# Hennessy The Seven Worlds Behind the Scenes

This is more, not so much advertising, it's really entertainment, and therefore it's almost parallel with it being a movie. The first moment when you get these treatments, you're like, wow, this is something very special. It's not your usual ad.
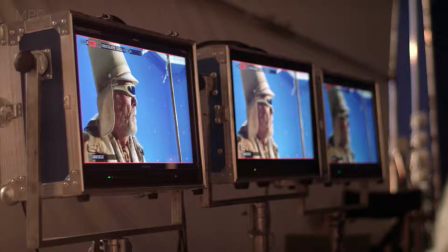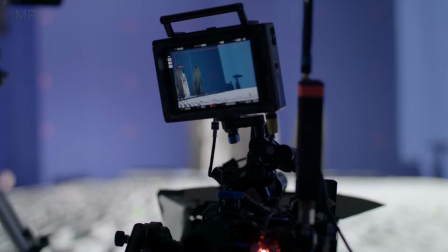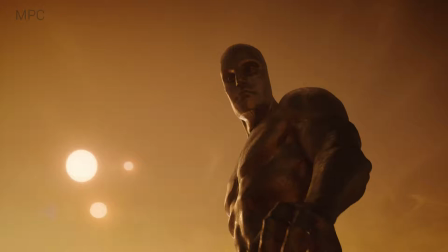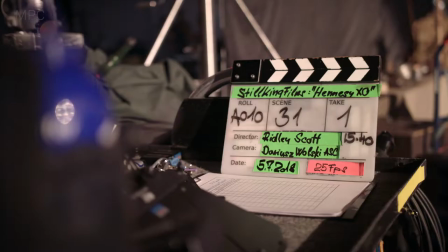Hennessy is made up of seven distinct taste notes, and the concept was to visualize those tastes, so it's like synesthesia.
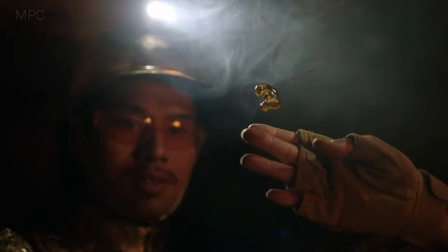It's like a journey through space and time, through nebulas and planets, and each taste is represented by one of these different planets. Ridley Scott was really hands-on on his project. From the first storyboards he drew himself, all the way till the end, where every meeting we had,
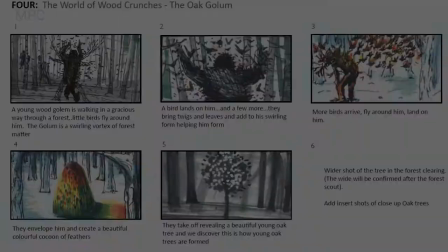which was about once or twice a week, he would storyboard every idea, so we had an exact blueprint we could take to our artists, and they could develop it into the actual shots. My favorite world out of all of them would probably be the spicy-edge world, the making of the woman, I think that looks really cool.
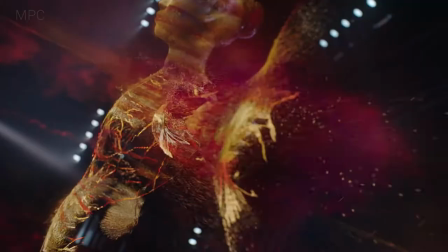I like the way she builds, especially the shot of the hand. The hand builds, I think that's one of the key moments for me. I'm watching something quite special here. Making it look spicy and technical and AI is such a weird effect.
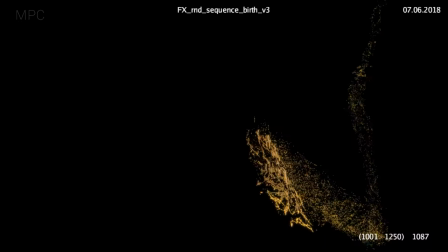We started to do small tests that are technical, of course,
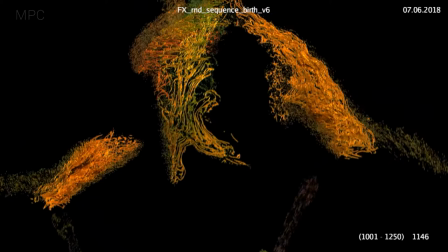but not much detailed. but that would give us a behavior that we can judge in advance. There was an actor on set, but later on we decided to go full CG because it's so much easier the integration of these particles that Ridley wanted,
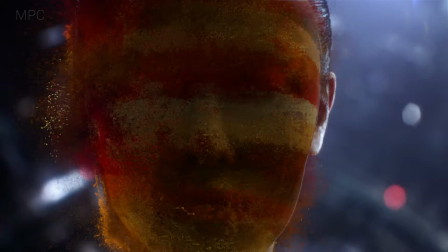and it would be much harder to get CG trails to interact with a real human.
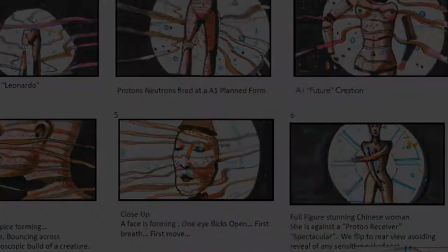It was tricky because we knew that the whole effect would tell the story, right? It was moving in a certain way, it would look like spice.
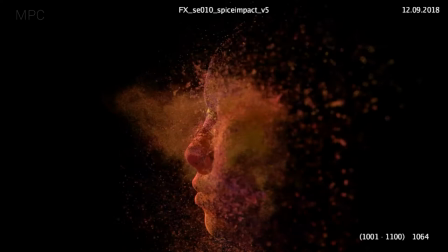The effects itself is looking good if you go close-up,
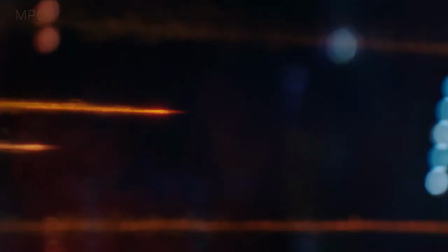if you look at what it's doing internally, but that didn't really tell the whole story, that didn't work for us.
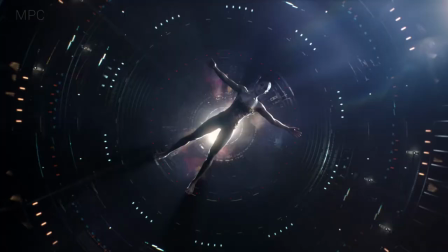We had to come up with really different angles, create some nice camera moves, basically compose the whole sequence together.
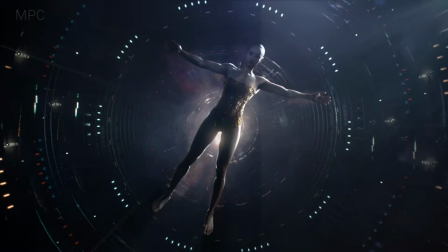Otherwise it was going to look just not right.
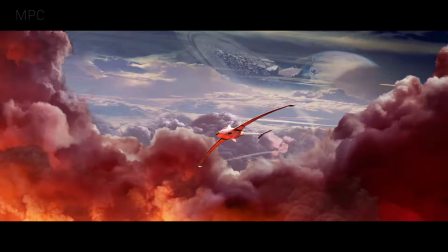For every sequence we had these breathtaking images that our concept department created,
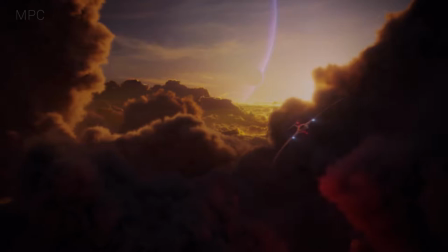representing some of the key shots for each world. When I saw the concept art for Flowing Flame for the first time, I was blown away.
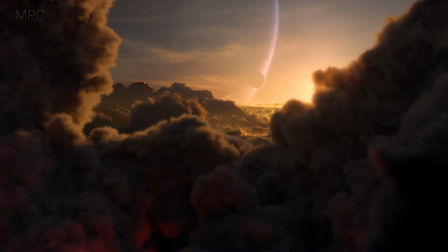You could already tell that this would be something very challenging. Certainly nothing that you do every day.
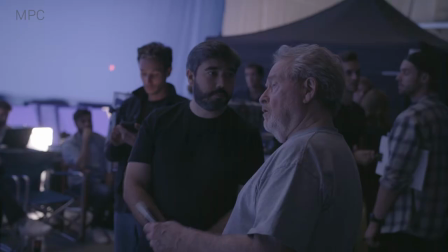We own you with something bigger.
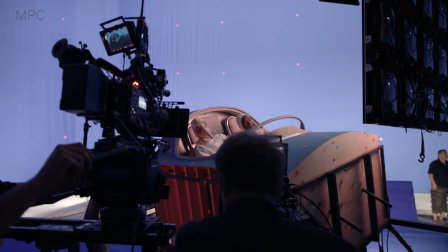It was cool, because we only had this small portion shot, just the people inside the cockpit of a glider,
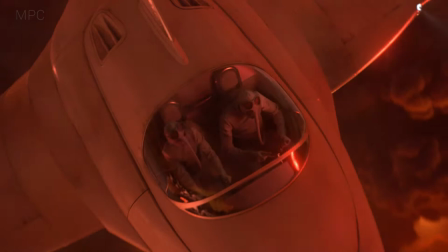and the rest we had to create completely in CG. and we really had to convey this sense of heat.
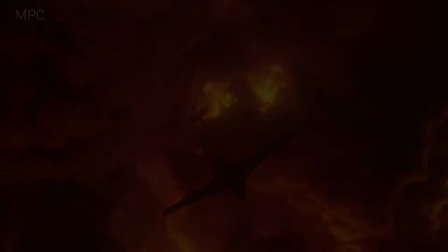The clouds really had to feel super hot, as if they were almost burning. And this required lots of R&D for the interaction of the glider with the smoke.
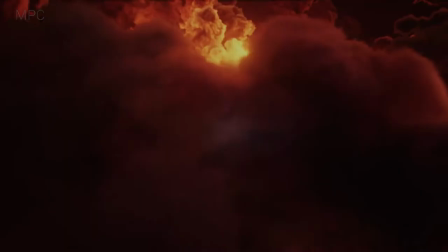And we also had to do these lighting effects, with red light shining through the clouds and hitting the plane.
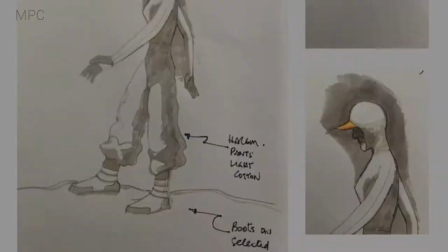The rising heat sequence was something I was quite heavily involved in, so I feel quite proud of the work we achieved in that section.
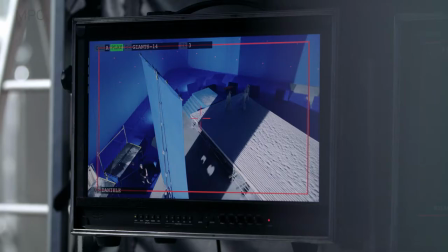If you think of that shot, probably only the Rookas were the only thing that we actually shot on set.
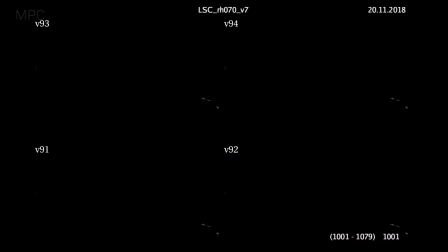And we had to create everything else around that,
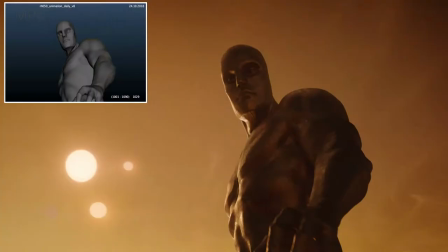which became quite a tricky number in terms of D&P projections and especially finding the colour and the tone and the palette of that whole kind of sequence.
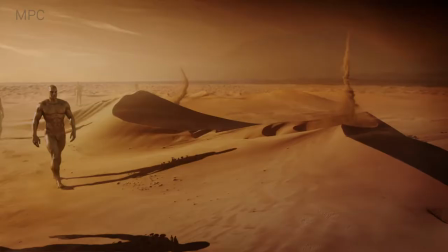One of the biggest successes of this commercial is the idea is so, so strong and then it's directed really, really well. I've been on sets before, but just seeing Ridley work, he knows he's right around a set.
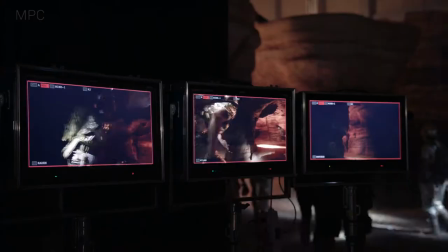He has three cameras working at the same time, and he'll just be sitting there going camera one, camera two, camera three, pull in a little bit more, which is good because you've got to do so many sets.
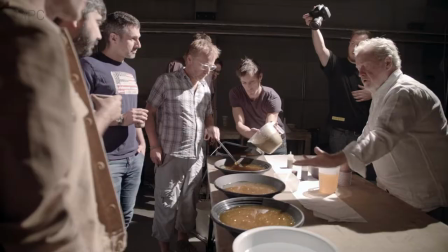You've only got a week. He needs to be on point for everything. And yeah, he was.
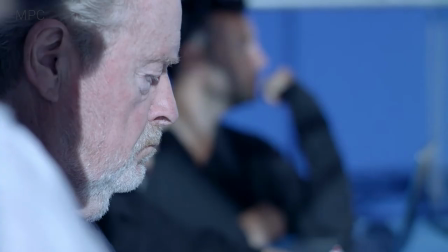Our treatment was continually evolving because Ridley would sketch continually on set. So we We need to reference real-world images to correspond with those drawings. For the wood crunch sequence, we had to create a character.
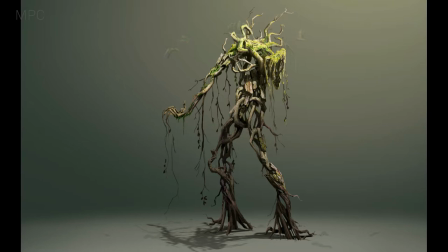The character was called the Golem. So he's that kind of wood creature that gathers all the pieces from the wood ground and kind of gets built up progressively. In the end, he cocoons himself, and then a lot of flying birds of the forest just kind of form that kind of dense cocoon around him.
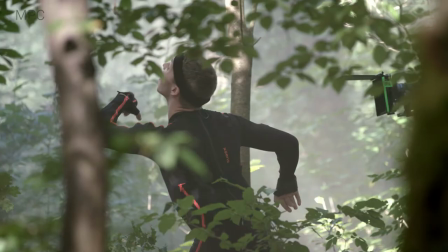I think it had to be a dance because it had to be not sinister. It had to be certainly intriguing. There's a certain flow that is happening. There's an actor that is dancing. So you need to kind of sell your effects with that flow.
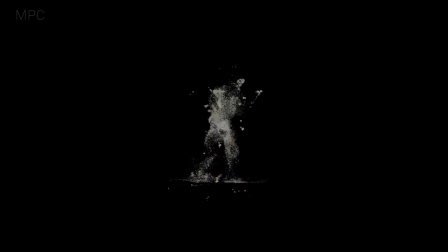So you kind of need to adapt to what is happening in the actual motion capture.
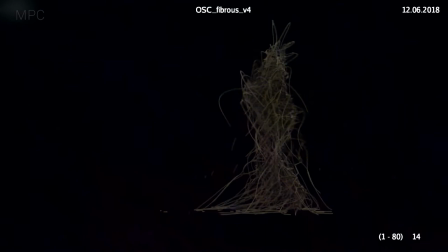If you look at the early development of wood crunch, you would see different submissions. you had a lot of stringy approaches, tweaks.
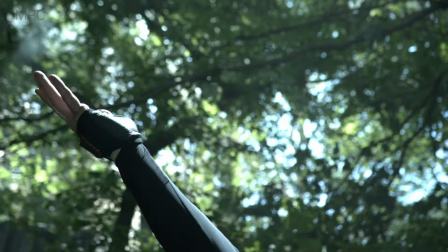Some didn't work, some didn't. There was also the bird, the way it basically works with the effect.
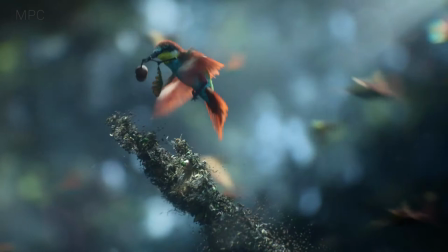There was this flock, which is another challenge in terms of forming the cocoon,
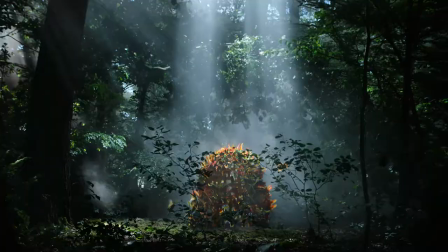because you can't really have a lot of birds, but you can't have less as well.
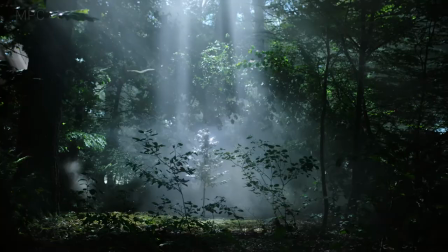There's a sweet spot that you need to hit.
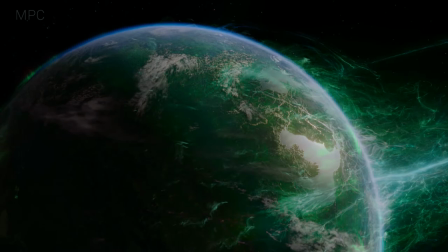What we've achieved is, you know, it's a classic kind of mix now of how VFX integrates into like you know normal
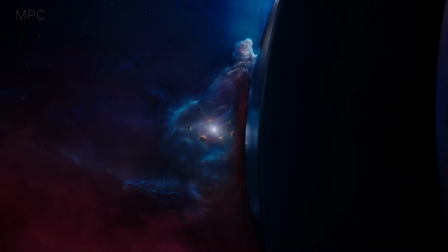filmed filmmaking and how the result you know can come together and be kind of a seamless blend of something that's strange and beautiful and cinematic and quirky and all at the same
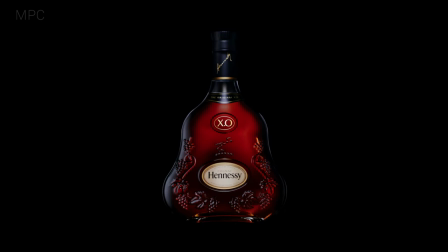time so I'm proud of what we did it looks great